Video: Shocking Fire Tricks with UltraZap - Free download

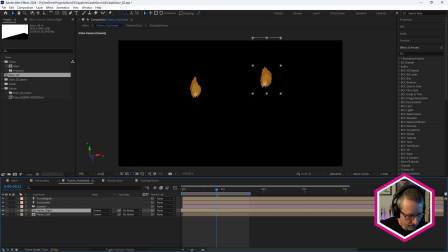987s
And very simply, in order to position the flames, I've just used a simple expression. And I've used this in the Craven the Hunter tutorial as well, which may or may not have been released before this tutorial, but it's exactly the same setup and exactly the same workflow.
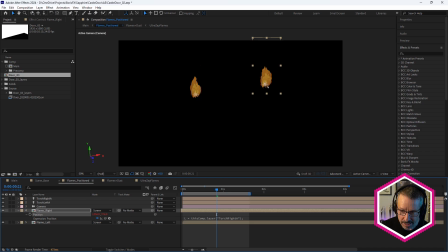1005s
So by moving the anchor point, let me just go Shift A, just getting the anchor point into position. And just dragging the Y value there.
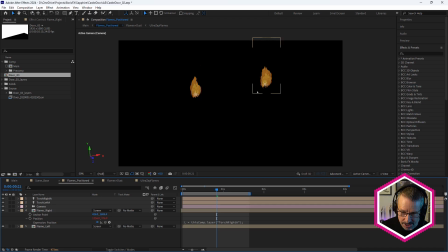1020s
And setting that expression for the position. Very simple expression. This is the ToComp expression. So I just copied and pasted that from the internet. That positions those flames right on those points in 3D space, okay?
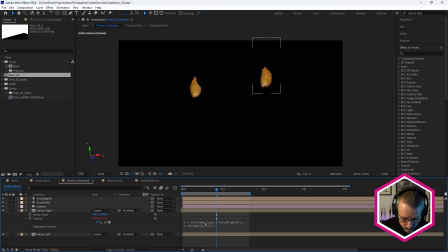1039s
Because here in the expression, I've named the layer that I want to reference. So torch right A, and here, torch left A, okay?
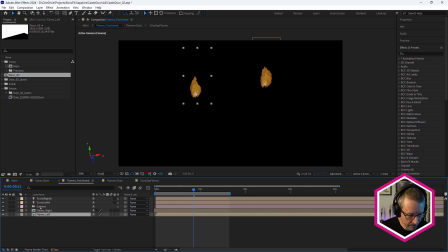1053s
And that pops them into place. And of course, because we have the camera in here and these are attached to lights, then they move with the light, which is being repositioned based on the camera movement.
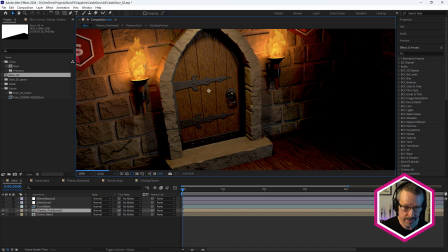1068s
And of course, back in our main comp, that matches this scene because this is the render using the same camera. Now, to finish off the look at the flames, I've used a couple of effects. One to make sure it's composited properly in the shot, and another one to sharpen it to give it more of a cartoon look.
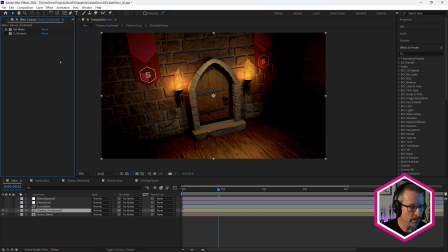1084s
Let's come over to the effect control panel. So we've got set matte and set sharpen.
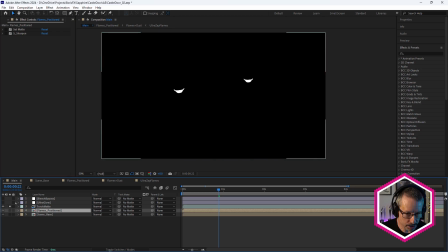1090s
So I'm just going to turn both of those off. First of all, let's talk about this torch matte. So this is obviously a matte for the top part of the torch.
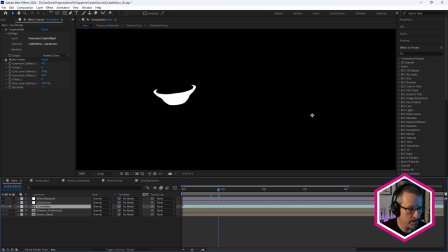1098s
And once again, using Cryptomatte. So there's my Cryptomatte. And notice when I turned off Matte Choker, the back part of it appeared again. So let's leave that turned off, and we'll come and turn that off.
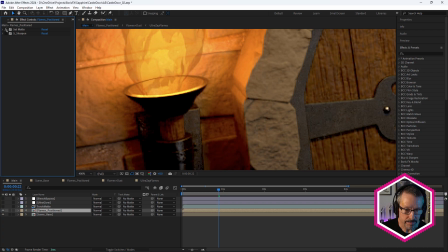1111s
And we'll come back to here, and we'll turn on Set Matte. So notice how the back part of the torch
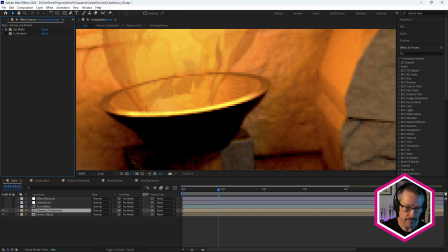1120s
appeared again because we turned off Set Matte in the torch matte layer.
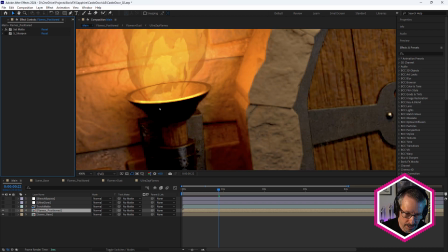1125s
And what that means is that you've got this whole bowl of the torch sitting in front of the flame. So by using, let's just do it here.
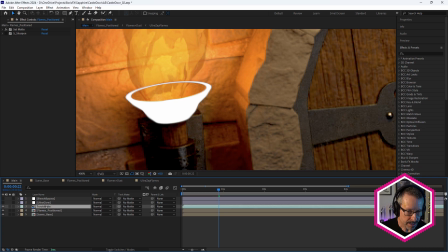1134s
By using the set matte effect, or the matte choker effect, sorry, on here,
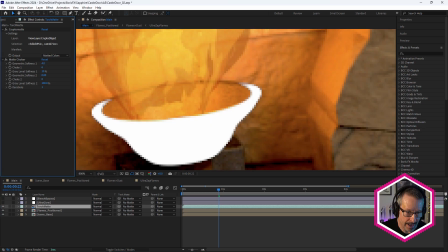1140s
we're just eating away at that alpha channel, or the matte that's being created, which is creating the alpha. And that way, only this front part of the bowl is sitting on top, and it looks like the back part of the bowl is behind the flames.
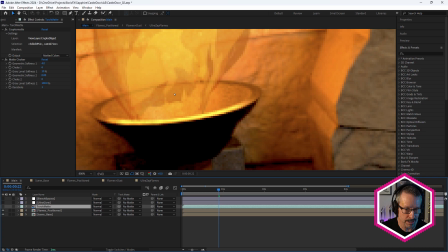1155s
Okay, so it was quite a nice thing to do, just be able to adjust the matte just using matte choker, because it's only a thin area, only a few pixels there, so that was pretty easy.
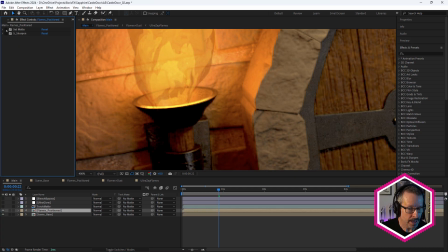1164s
So that's now sitting in front. And the reason we're even using that matte is because it's more obvious over here.
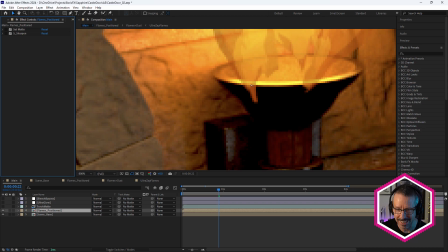1172s
If we turn it off again, you can see the bottom of the flames, okay? We want it to look like the flames are coming from inside the bowl, right?
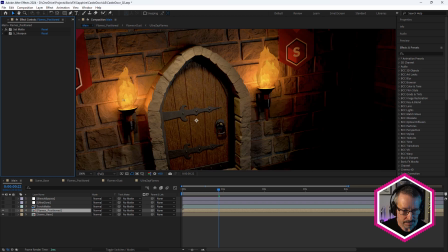1179s
Like that. Okay, so a little bit of compositing there. And a little bit of Sapphire Sharpen, just to give it more of a cartoony look.
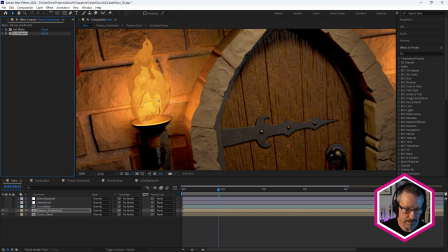1188s
So you can see by using Sapphire Sharpen, it's enhancing the edges a little bit more.
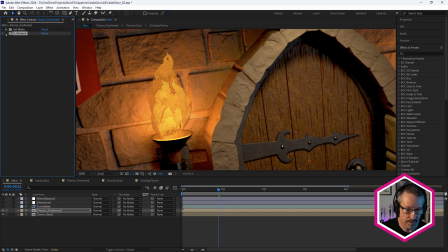1193s
And I thought that made it look a little bit more cartoon-like, a little bit more comic book-like. quite effective. And really, just to finish off the entire look, this is where I added Ultra Glow.
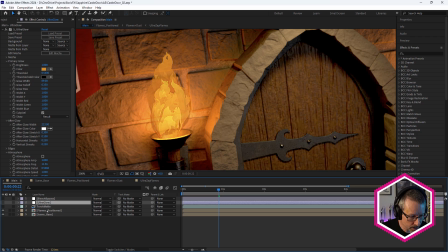1207s
Rather than applying it to the UltraZap layer, as we saw, I've used it on adjustment layer above everything.
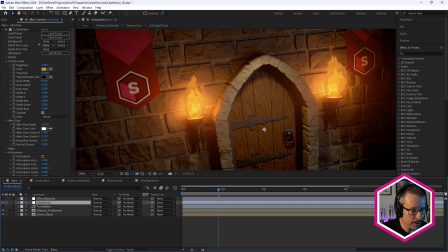1214s
Okay, so by using a beautiful soft Ultra Glow pass,
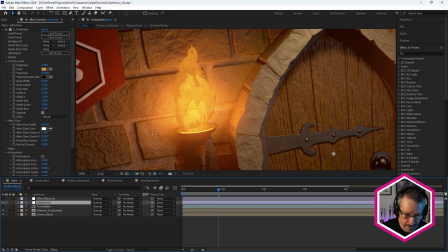1218s
we're not only affecting the flames, but we're affecting everything around there, and it's looking really nice.
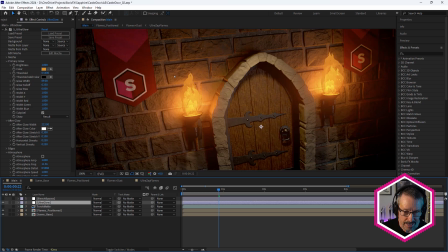1223s
It really enhances that look.
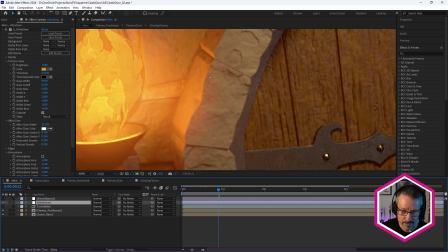1228s
So quite subtle, but you can see how it's really glowing out in this area here.
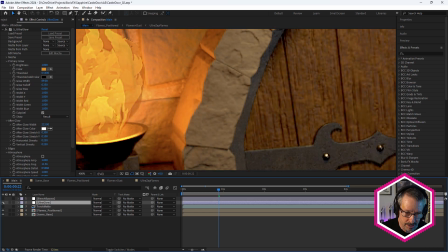1233s
And that wouldn't have happened if we just applied it to the flames.